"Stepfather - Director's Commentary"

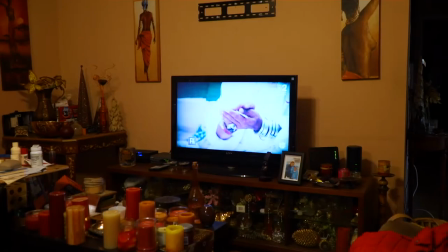(0:00)
Welcome to my short stepfather. My name is Juan and I will be commenting on the short today.
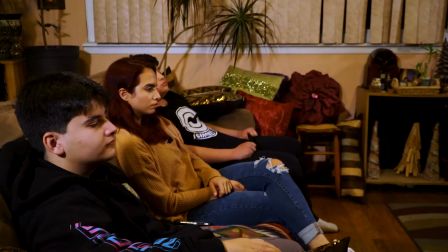(0:07)
So right here, this is the setup of my living room. Right here we have my nephew that is talking right now.
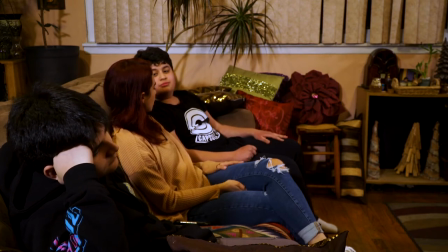(0:14)
My good friend Laura from elementary school and one of my nephew's friends, Benjamin.
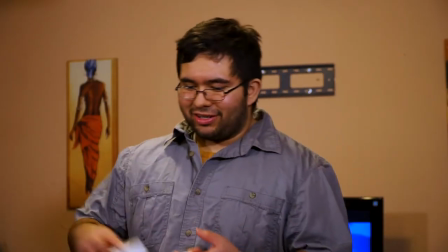(0:26)
in this shot we have my good friend Santiago that um you know he's been
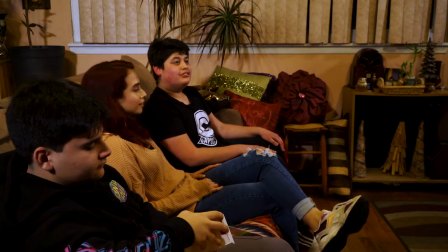(0:33)
a truly blessed friend to help me to shoot these videos and shorts at my time at full sale
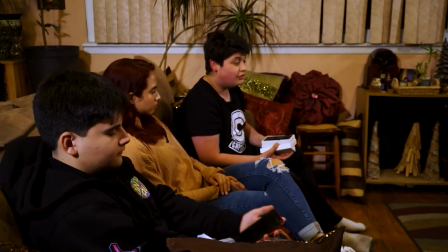(0:42)
funny thing about these phones is that I kept these phones for such a long time in their boxes and luckily
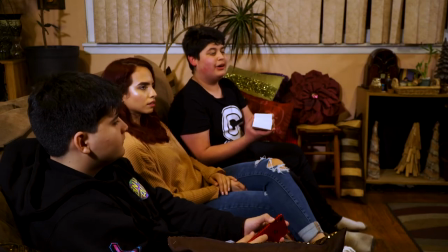(0:48)
they came in a really good use for the short ironically this is
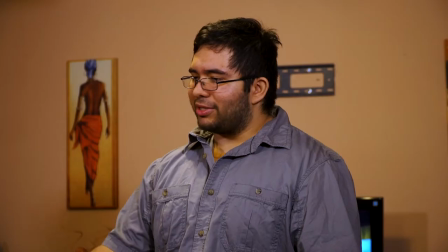(0:54)
his phone this was his old phone from years ago too i
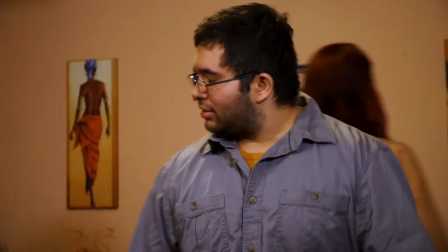(1:04)
think laura did an excellent job here getting angry at the fact that um he didn't treat her son the same way
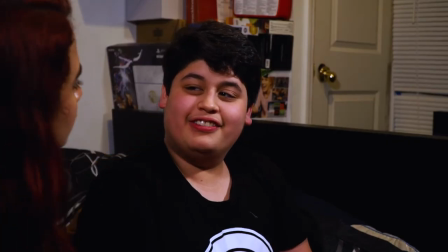(1:10)
ah these shots were really really fun to shoot especially
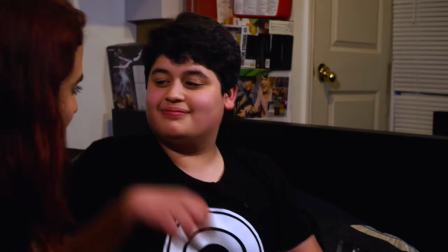(1:16)
because my nephew kept laughing hysterically all the time I
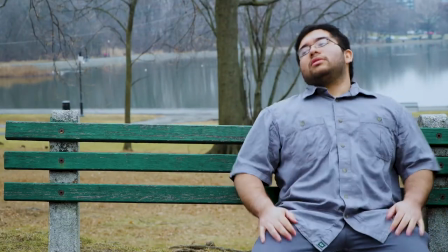(1:23)
think this is one of my most favorite shots that I have done
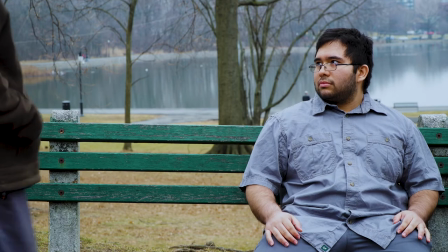(1:27)
this really was a team effort we have my friend Santiago and my
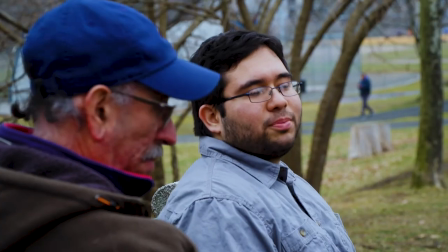(1:34)
dad the one that's talking as
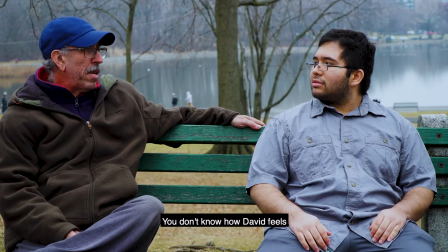(1:41)
you see him kind of looking down he's actually he has the script he has the piece of paper on
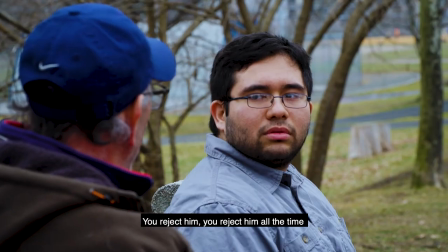(1:48)
the floor is so that way it helps him remember his lines so in a way
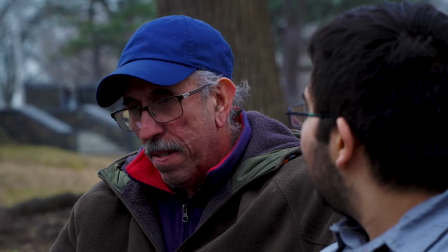(1:54)
it looked like he was looking down because he was disappointed it's sad but in reality the script was on the floor which honestly
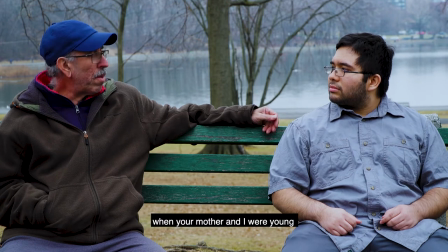(2:02)
it was a huge benefit in both ways it was it was a you know two you killed two
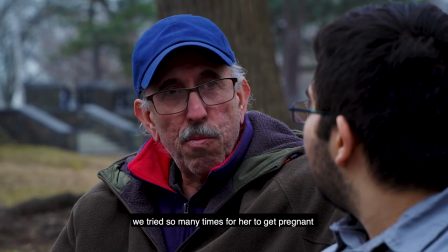(2:07)
two birds with one stone because it kind of gave you that um that reaction and that sentimental uh look to it
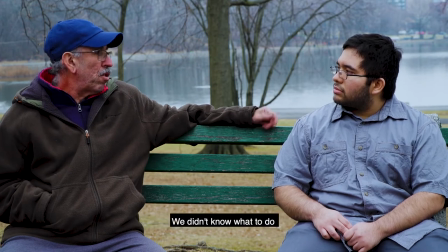(2:22)
i must say my dad is a really good actor the reason i
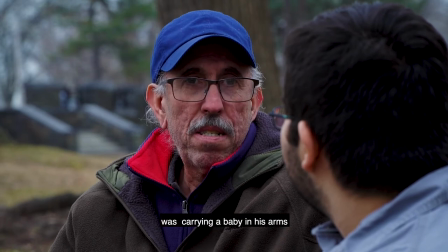(2:28)
chose um to have this line in spanish is because not only it was easier for him to express the feelings and the lines um but also because you know why not give a little twist you know have a different language
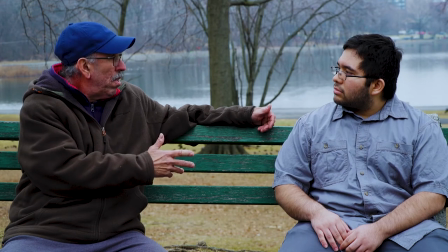(2:46)
in it
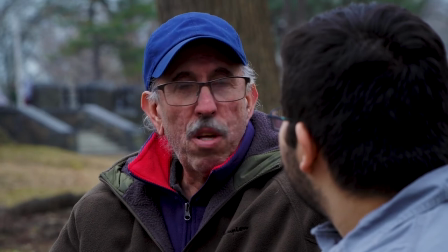(2:49)
because that's everyday life you know we as a hispanic myself we we talk english and spanish in my house
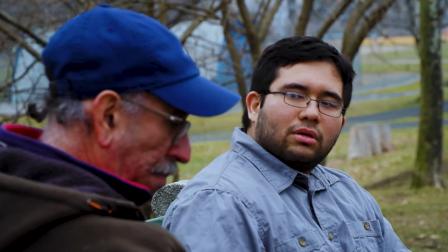(2:57)
you know you could call it spanglish in a way but you know either my dad talks to me
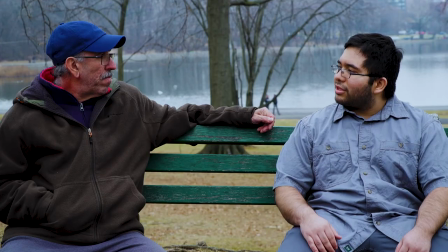(3:02)
Spanish I reply in English vice versa so it kind of gives you a
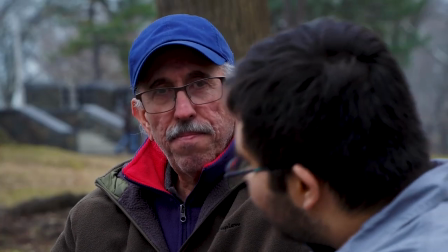(3:08)
true reality of things this
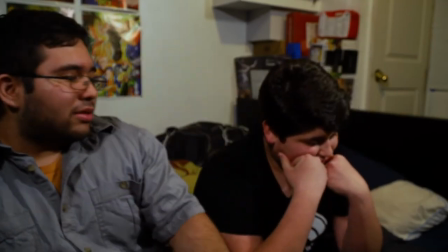(3:14)
this was really really funny to shoot too because as you can see he
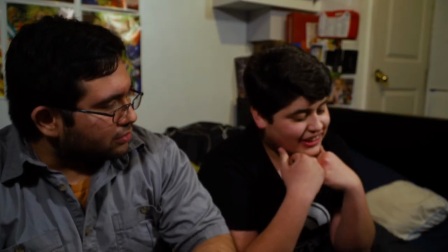(3:22)
tries his best to not laugh but for some reason my friend Santiago makes him laugh but
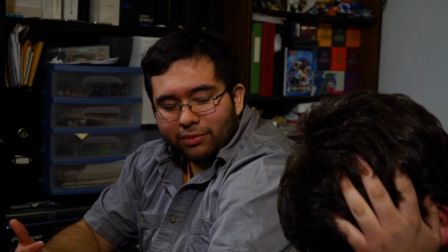(3:30)
Yeah
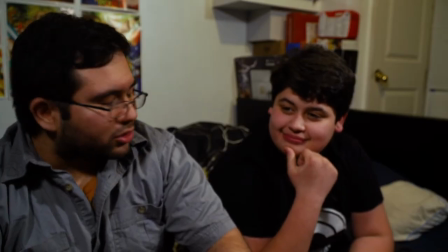(3:33)
This is such a fun movie to shoot guys, um, I really hope you enjoyed the short I hope you enjoyed that my commentary.
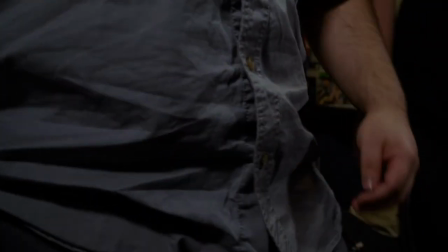(3:40)
You guys have a really good day